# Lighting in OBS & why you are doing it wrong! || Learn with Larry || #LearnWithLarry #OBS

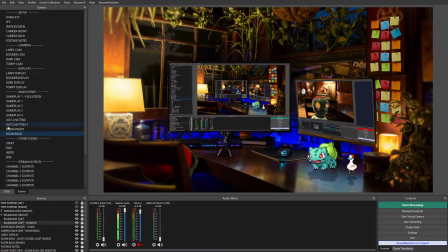(4:10)
And the last final example I'll give you guys is a really cool use case for this. I like to do this. There are other filters out there that can do this, but I really like doing it this way.
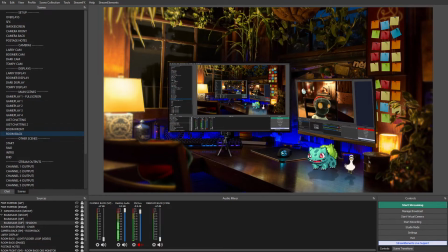(4:25)
You can see here I got little Bulbasaur, and this little dancing duck, and they kind of hang out on my desk here. But they have these shadows, and these shadows, they weren't pre-rendered into the GIF. So I had to add them post to make it look better. Like, I'll turn the shadow off for Bulbasaur.
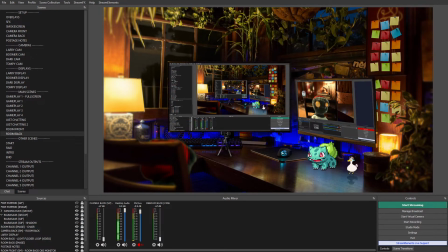(4:44)
I wanted to keep him bright, because I like how he pops like that, but um, just adding that shadow just does so much. And the way I did that is super simple.
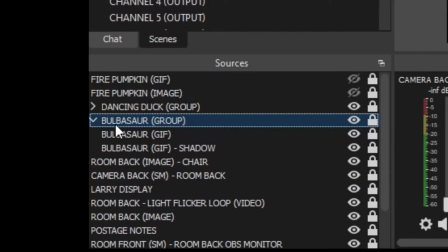(4:57)
You can do it too. I hope you can see this, but the Bulbasaur's in the group. I've got the Bulbasaur GIF, just that one, and I've got the Shadow, which is just a duplicate of the original GIF, flipped upside down,
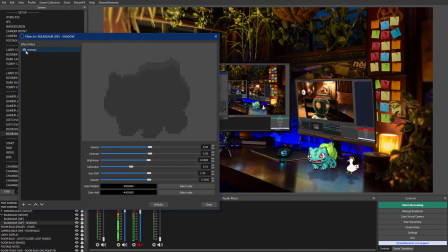(5:16)
and using a color correction, I made it look like a shadow. So if I turn this off, I named it Spooky for some reason, but
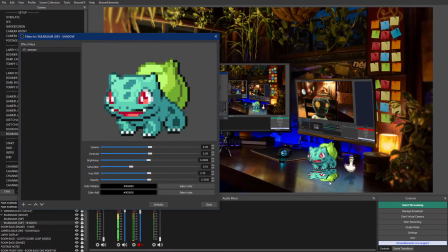(5:25)
you can see there, it's just a flipped, it's a little bit squashed and flipped version of the original Bulbasaur GIF,
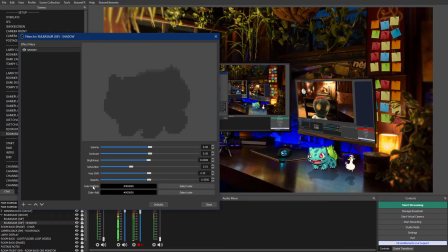(5:36)
and I just multiplied the color with black because I wanted it to be dark like a shadow. I turned the opacity down, so if I turn that back up, you can see it's been multiplied with black. The opacity allows you to make things kind of transparent. I just turned it down to half.
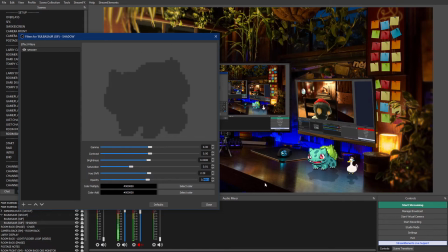(5:55)
I thought, yep, that looks pretty good. I'm a stickler for numbers, so I'm gonna set that to 5. Also gonna change that. But yeah, that's how I did it. It's super simple, but it's super effective,
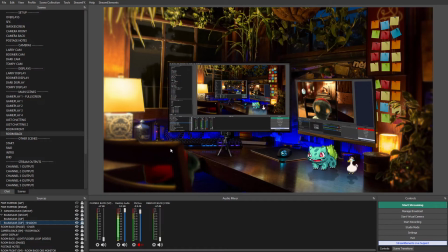(6:12)
and it's just another great thing you can do with this color correction filter.
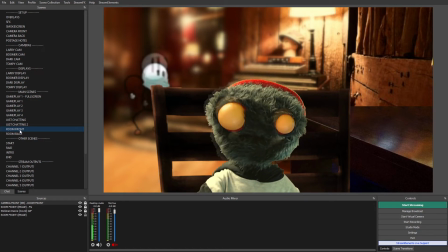(6:19)
So I think we're gonna end the video here. I think you get the idea, but just think about lighting a little bit more when you're setting up your scenes.
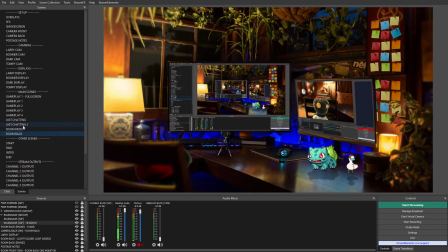(6:27)
It really does make a huge difference. All these things here, I just tried to match the lighting. I had kind of like a yellow tinge to everything, so I just added all these filters, and I really do think it makes a world of difference. I've been Larry.
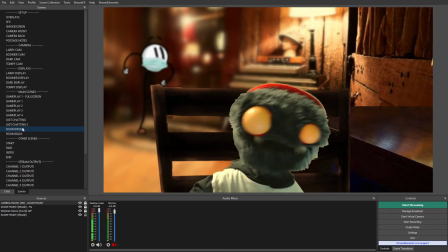(6:46)
You've been great. Thank you for watching the video. Please subscribe and like. This is a new channel.
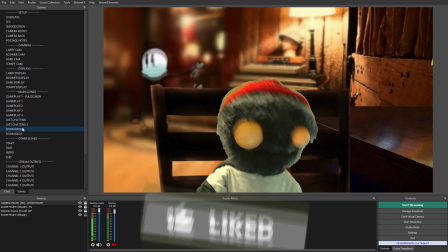(6:51)
We're trying to get it off the ground. I really do appreciate that if you could.
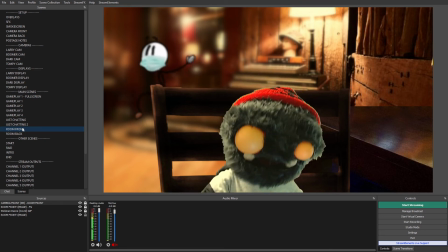(6:56)
We're doing live streams as well if you want to pop by. But yeah. Thanks for watching.
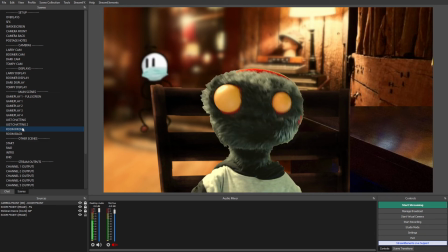(7:02)
I'll see you all in the next video. Bye-bye. And see.